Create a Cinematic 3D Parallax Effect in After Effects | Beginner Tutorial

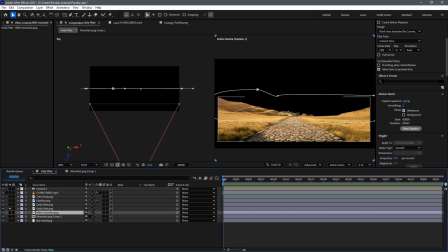[8:13]
To make it behave like an actual ground plane, we first need to rotate it until it's almost 90 degrees on the x-axis.
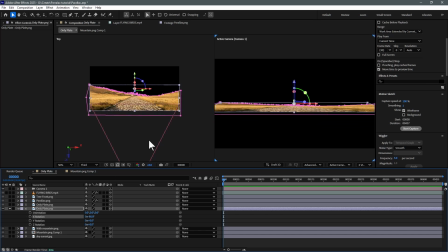[8:22]
Even after rotating it, the perspective may not match the rest of the scene.
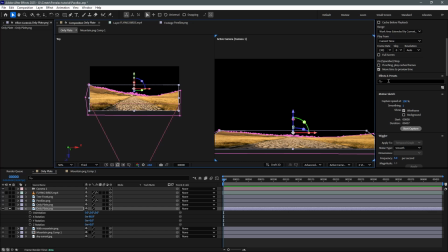[8:26]
To fix this, I'll apply the corner pin effect and adjust each corner until the road naturally follows the perspective of the landscape. Using both views together helps ensure the road sits naturally on the ground, creating a much more convincing foundation for our parallax animation.
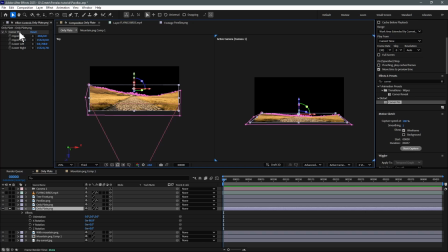[8:43]
Positioning layers in 3D space takes a bit of patience, so don't worry if it doesn't look perfect on your first attempt. Creating a convincing sense of depth usually involves making small adjustments to each layer's position, rotation, and scale.
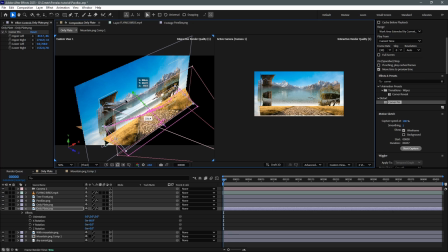[8:57]
As you move one layer, you may need to fine-tune the others until everything feels natural from the camera's point of view. The more you practice, the more intuitive this process becomes.
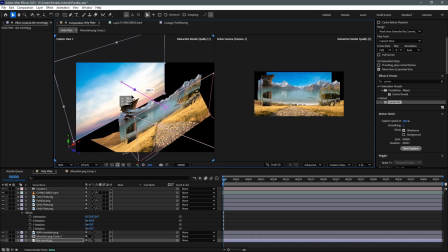[9:08]
After a few projects, you'll start to judge depth and spacing almost instinctively, allowing you to build realistic 3D scenes much faster.
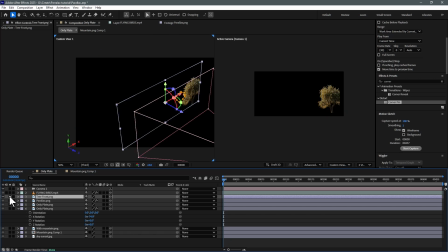[9:17]
Take your time with this step. It's the foundation of a great parallax animation, and the extra effort will really show in the final result.
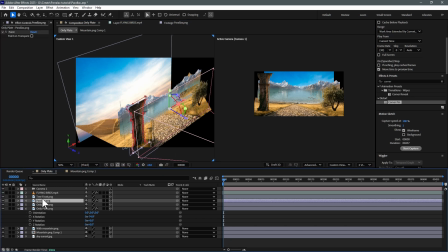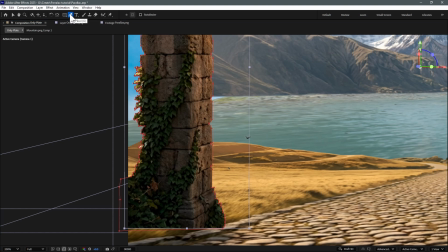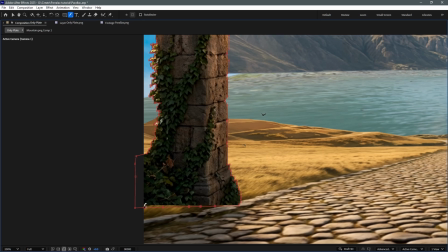[9:38]
I'm using the Mask Feather tool to soften only the areas that need a smoother transition. Instead of affecting the entire mask, it allows me to adjust the feather exactly where it's needed, giving much more precise control. This helps the layers blend together naturally, while keeping the rest of the edges clean and well-defined.
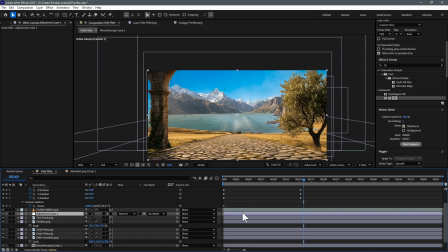[9:57]
I'll create an adjustment layer and apply the curves effect.
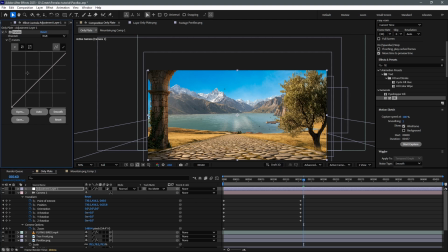[10:01]
With a few subtle adjustments to the curve, I'll increase the overall contrast to give the scene a bit more depth and visual impact.
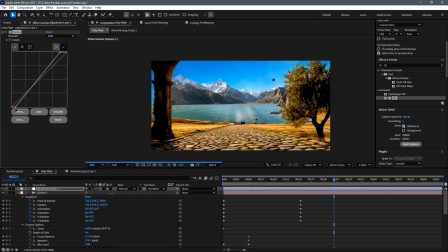[10:09]
Small color corrections like this can make the entire composition look richer and more cinematic without overdoing the effect.
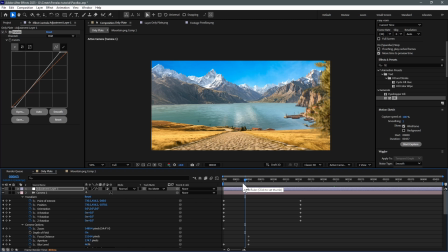[10:18]
Now that our scene is fully assembled, it's time to bring it to life with a simple camera animation. Even subtle camera motion is enough to create a realistic cinematic parallax effect.
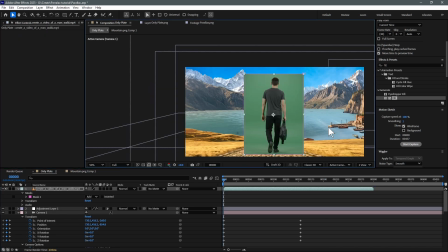[10:29]
To add even more realism, let's place a person walking along the road. I'll import a green screen clip of a person walking and drag it into the composition. The first step is to remove the green background. I'll apply the key light effect and use the eyedropper tool to sample the green screen.
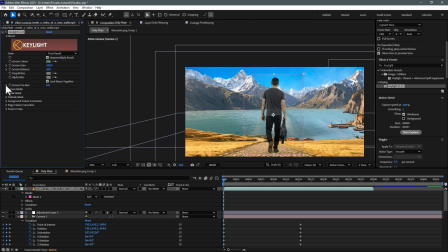[10:48]
Next, I'll fine-tune the settings by adjusting the screen gain, screen balance, and the clip black and clip white values until we get a clean, solid matte. The goal is to remove the green without losing important details around the subject.
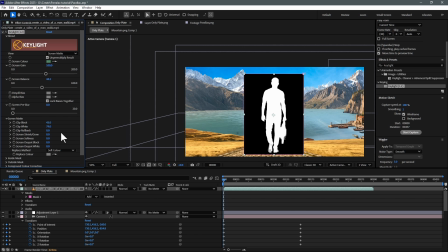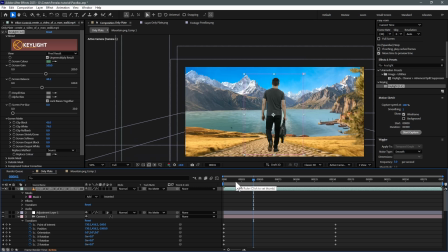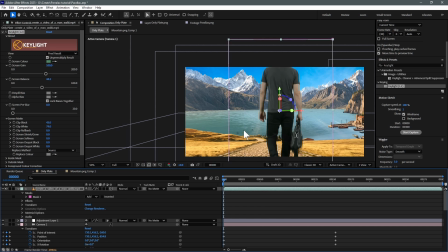[11:14]
Once the key is clean, I'll scale the character to match the scene, enable the 3D layer switch, and position the person directly on the road.
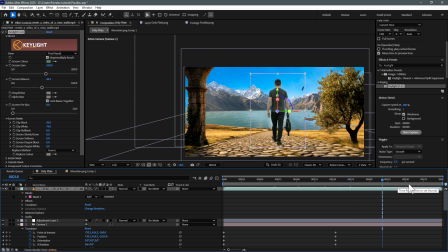[11:22]
Using the custom view and top view, I'll make sure the character sits naturally on the ground and aligns with the road's perspective.
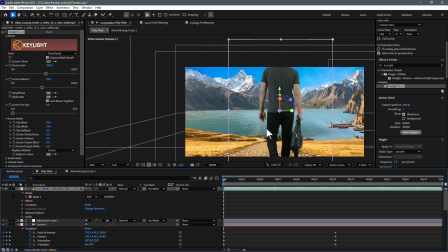[11:29]
Small adjustments to the position, rotation, and scale help blend the subject seamlessly into the environment.
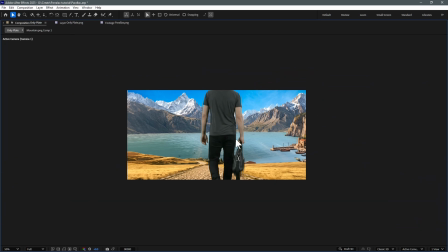[11:37]
Adding a moving foreground subject like this gives the scene an extra sense of life and scale, making the parallax animation feel much more immersive and cinematic.
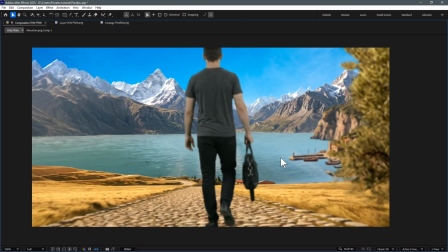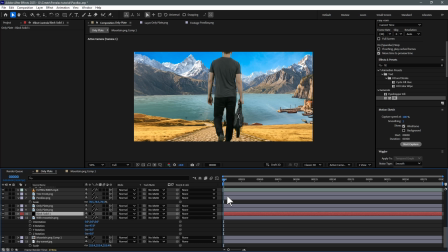[11:53]
Next, let's enhance the scene with the lens flare.
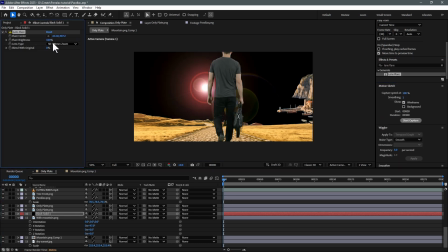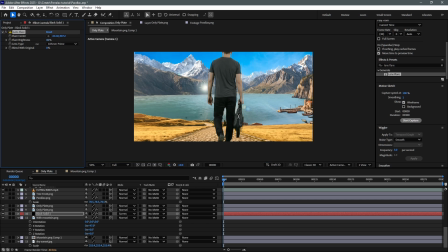Enable the 3D layer switch and position it behind the mountain layer.
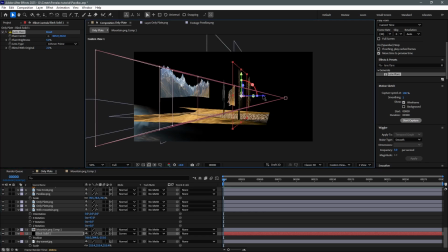[12:23]
By placing it farther back in 3D space, the mountain naturally blocks part of the flare, making the lighting feel much more realistic and integrated into the scene.
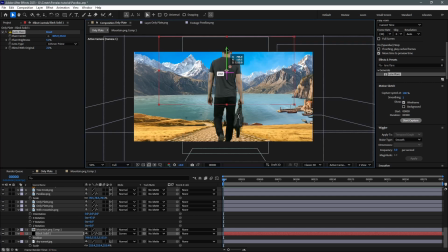[12:34]
Finally, I'll fine-tune its position, scale, and blending mode until it looks like the sunlight is shining from behind the mountains. With just a simple camera move and a well-positioned lens flare, our once flat image is transformed into a dynamic cinematic 3D scene.
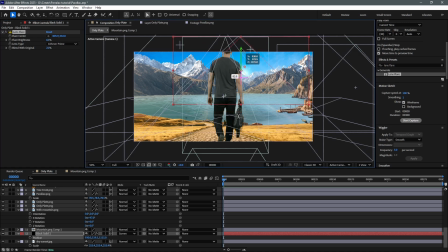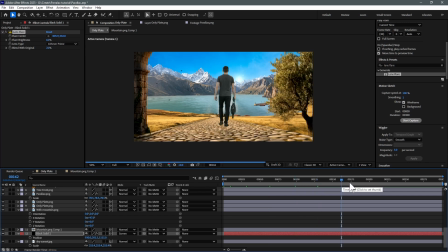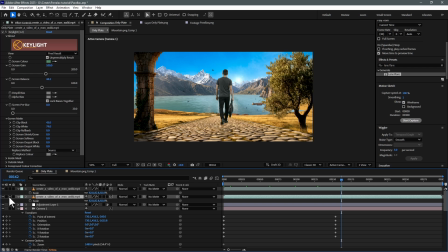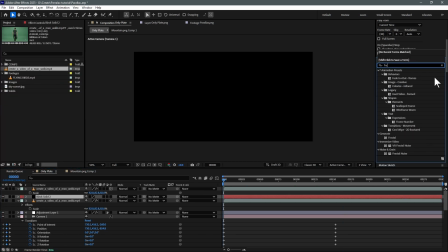[13:12]
I'll start by creating a black solid and apply the fractal noise effect.
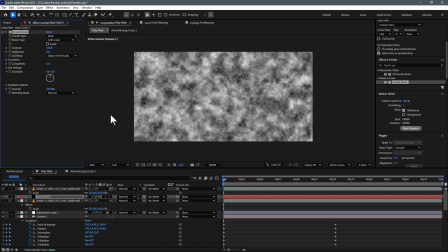By adjusting the scale to 300, we can create a soft, cloud-like texture that's perfect for fog.
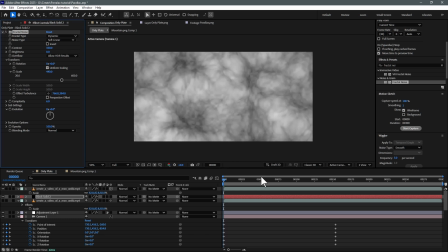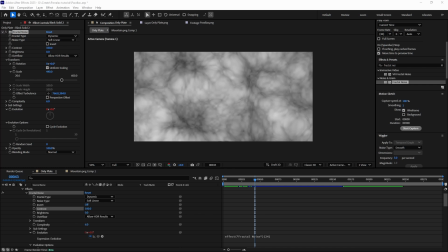[13:41]
To animate it, open the evolution property, alt-click the stopwatch, and enter the expression.
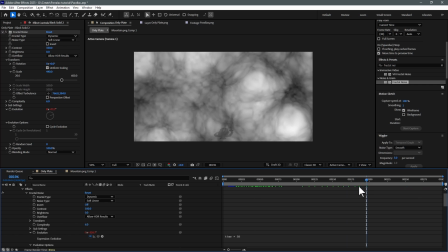[13:48]
Time *5. This creates a slow, continuous movement, making the fog feel natural without the need for manual keyframes.
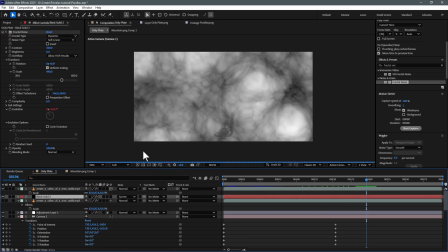[13:58]
Next, I'll change the layer's blending mode to screen,
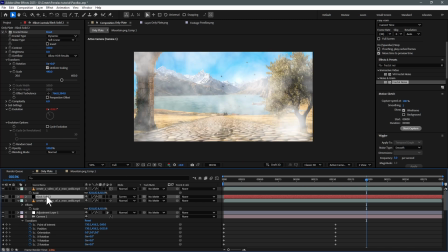[14:01]
allowing the brighter areas of the fractal to blend seamlessly into the scene while keeping the effect soft and unobtrusive.
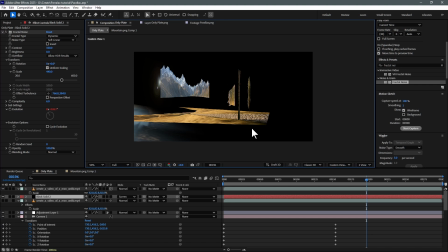[14:08]
Now I'll enable the 3D layer switch and position the fog within the scene.
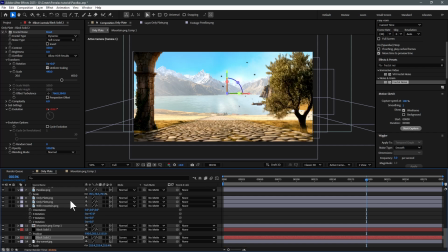[14:12]
Using custom view and top view, I'll place it between the foreground and background so it adds depth without hiding important details.
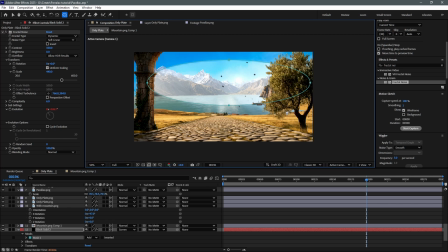[14:21]
Finally, I'll create a mask to remove the fog from areas where it isn't needed and use a generous mask feather to blend the edges smoothly into the environment. This subtle atmospheric layer adds another level of depth and realism, making the entire parallax animation feel more cinematic and immersive.
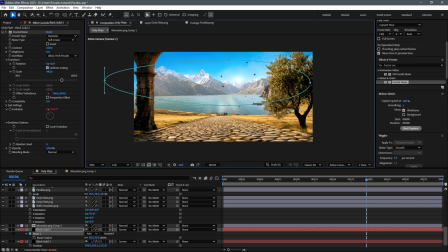With everything in place, let's preview the animation. I'll press spacebar to play the timeline and check the overall movement.
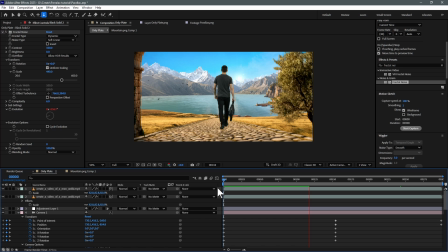[14:56]
As the camera moves through the scene, Notice how each layer shifts at a different speed, creating a natural sense of depth. If anything feels out of place, now is the perfect time to make a few final adjustments.
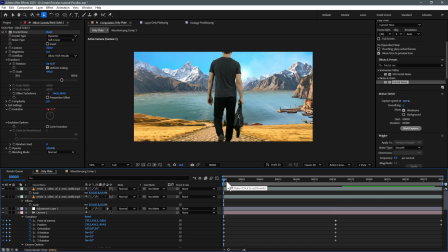[15:09]
Once you're happy with the result, it's time to export. Go to Composition, Add to Render Queue, or use Adobe Media Encoder if you prefer exporting directly to MP4.
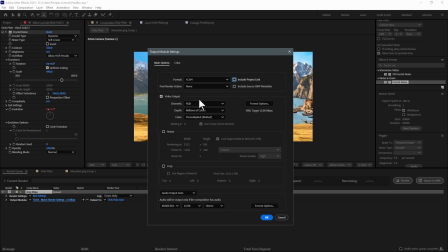[15:20]
Choose H.264 as the format. Select the high-quality preset, choose your output location, and click Render.
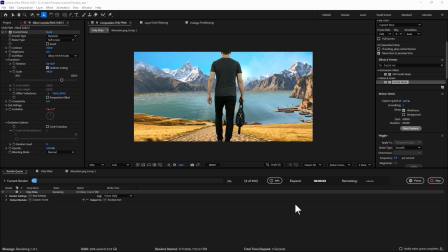[15:31]
H.264 provides an excellent balance between image quality and file size, making it ideal for YouTube, social media, and sharing with clients.
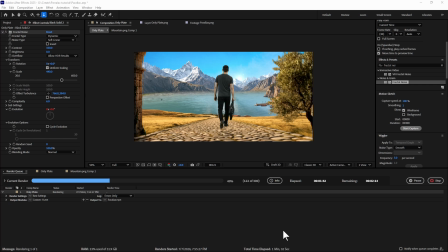[15:41]
After the render is complete, you'll have a high-quality MP4 file ready to upload or use in your next project.
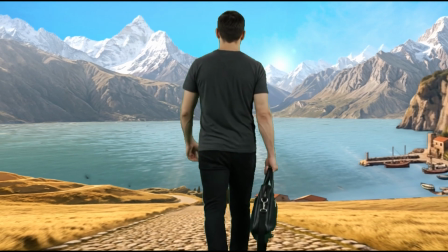[15:52]
And that's how you transform a single image into a cinematic 3D parallax animation using Adobe Firefly and After Effects.
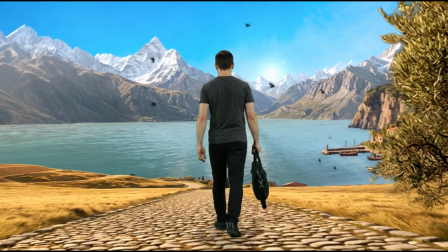[15:59]
Thanks for watching, and I'll see you in the next Smartistic tutorial.